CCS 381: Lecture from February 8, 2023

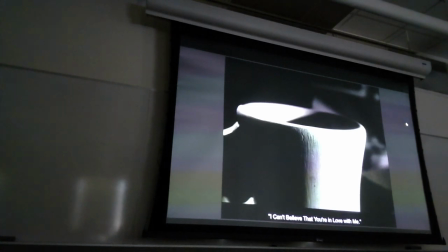32:27 You cannot have just a whitish coffee mug, neutral, right?
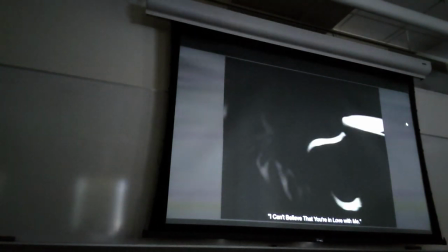32:32 This is something else. And the handle of the coffee mug, then the jukebox,
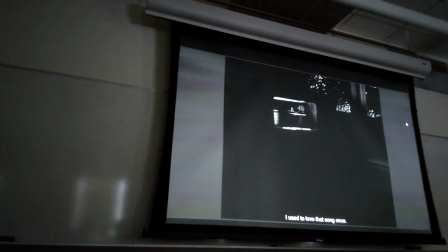32:38 because it is the music that is carrying us and Al into his past.
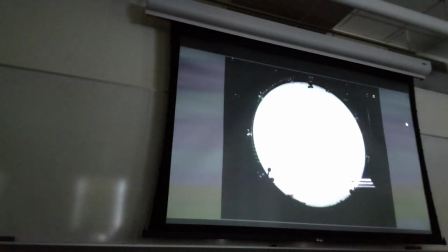32:45 And from there, we'll go to the drums and we'll find ourselves in the nightclub in New York,
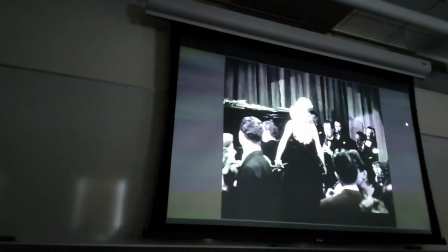32:54 and we find again Al, and Sue comes here,
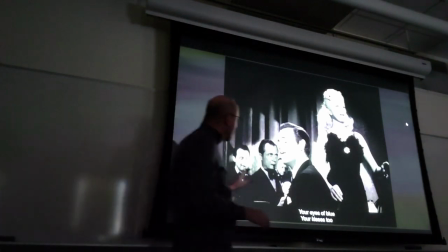33:00 and I've explained before that this is indicative of the kind of
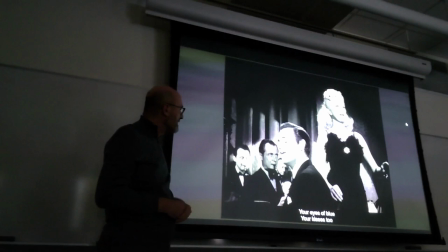33:06 pseudo-relationship really Sue, the singer, has with Al, because she's singing a love song,
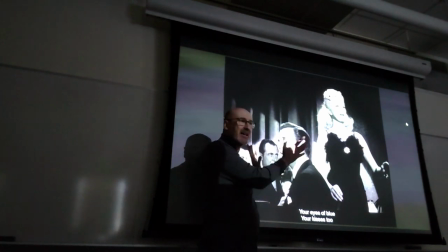33:13 sometimes looking at him, but they're not connected, they're not facing each other, right?
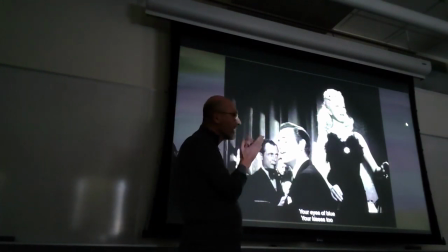33:20 And it's from the point of view of a symbolic reading of this shot, it's like she is in his head.
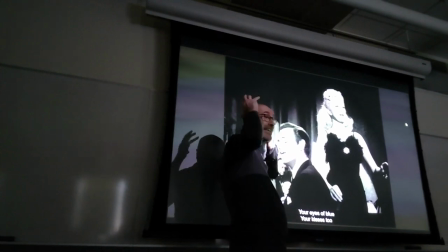33:29 This love is in his head. He can hear her, but she's not a presence.
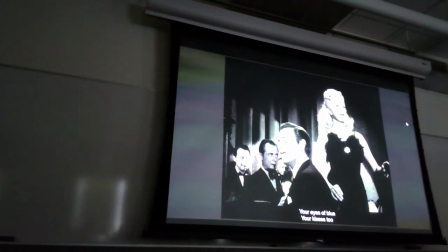33:35 And this will be true for the rest of his life. He'll be continuing to think about her, okay?
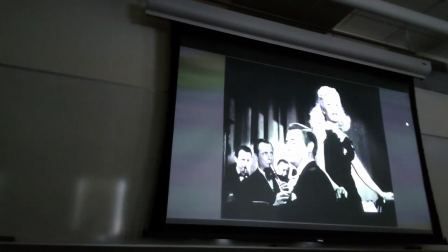33:43 And this is almost the end of what I wanted to show.
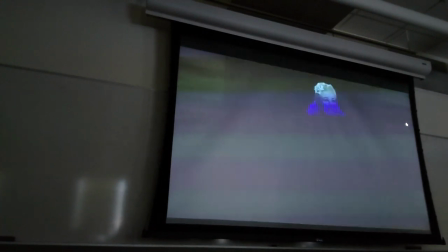33:47 Again, he keeps his position, never looks up at her.
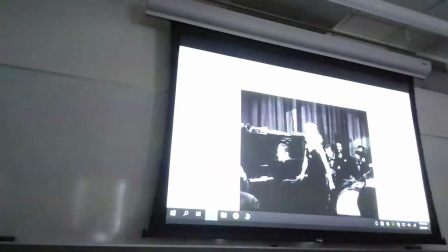33:54 And let me introduce the second one.
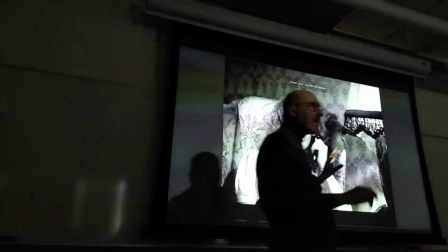34:00 Now this is when she's already in Los Angeles. He calls her, so sad, he wants to reunite with her.
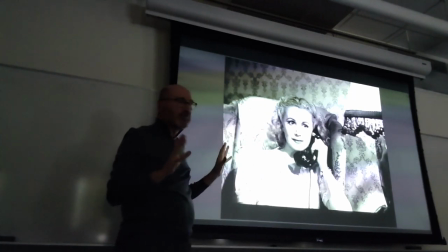34:08 And notice that this time everything is clear, and there are very,
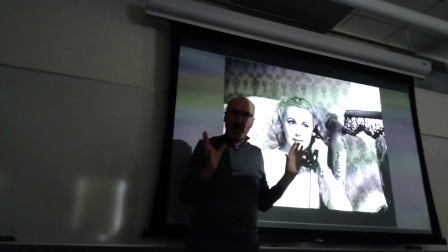34:13 very few clear shots where there is a lot of light, and they're all intentional, right?
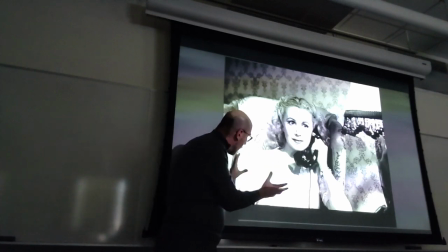34:18 So light, plenty of light, because this is happiness.
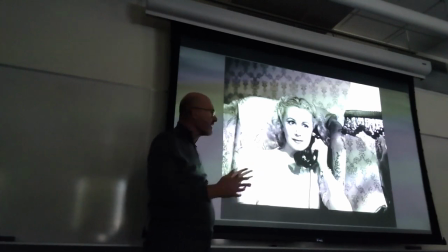34:22 This is the kind of paradise that he wants to have, his life with Sue.
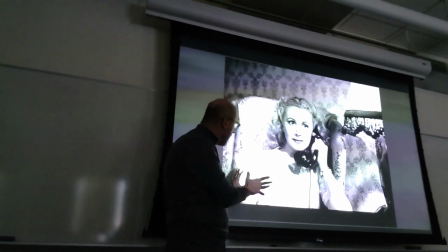34:31 Notice, though, that there is a stark contrast between the body posture and the frame of Sue, right?
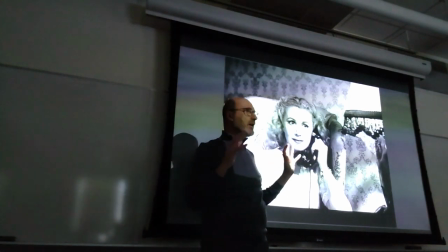34:40 She's not moved by this phone call. She's sitting very calmly, holding the phone, and contrast this position,
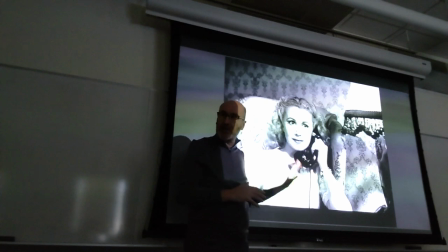34:49 which doesn't betray a lot of passion, a lot of desire, with Al's frame,
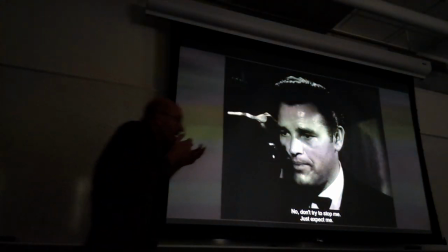34:56 He's into the phone, right? He's like there. I want to be with you.
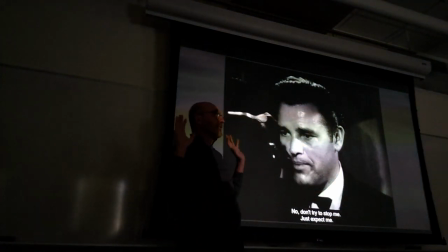35:00 I want to kiss you, right? And she's distant already. Again, we know it's not a strong relationship. It is in his mind. And he says something silly, such as, I was a healthy boy, she was a healthy girl,
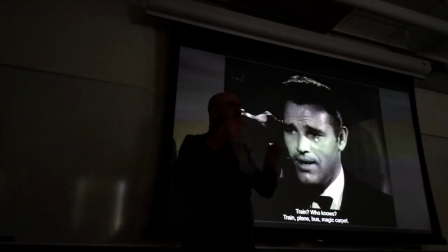35:18 and so it was natural that we would have a relationship, right?
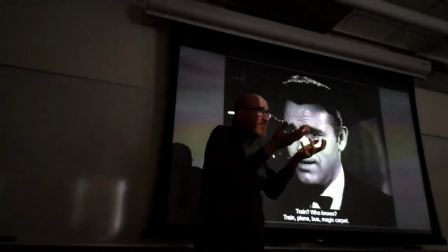35:23 Which is a bogus basis for a relationship.
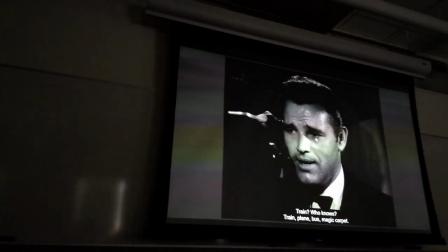35:27 Meaning, it's natural that we should fall in love, but it's not so natural. Okay. Again, he keeps his position there and does all the talking.
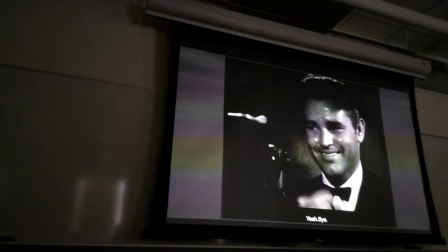35:39 At some point, we don't even hear Sue anymore. And he leaves to go.
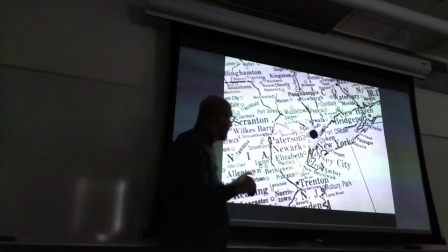35:45 And like many other films during this period, you have heavy reliance on maps to show travel, right?
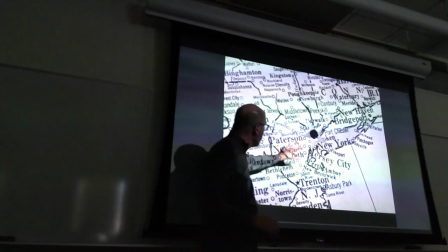35:52 The star is New York, even though it's not Manhattan.
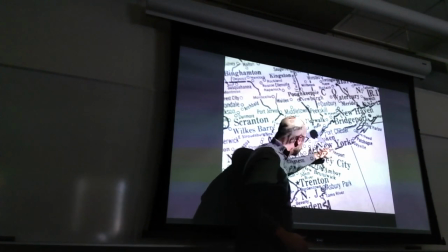35:56 They placed it above Manhattan to show so that they wouldn't obscure the writing of New York.
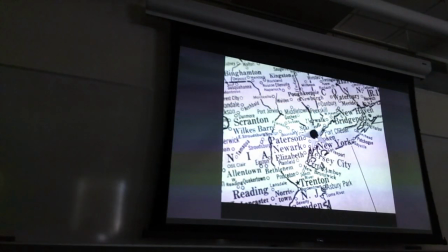36:02 And it's going, in a straight line, right? It's going around a lot.
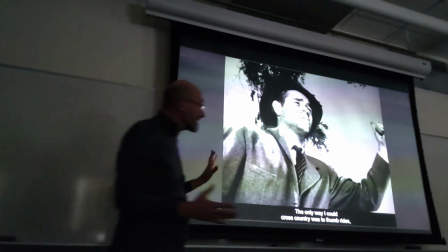36:11 And notice that even though it's outside, you don't really see a lot of landscape.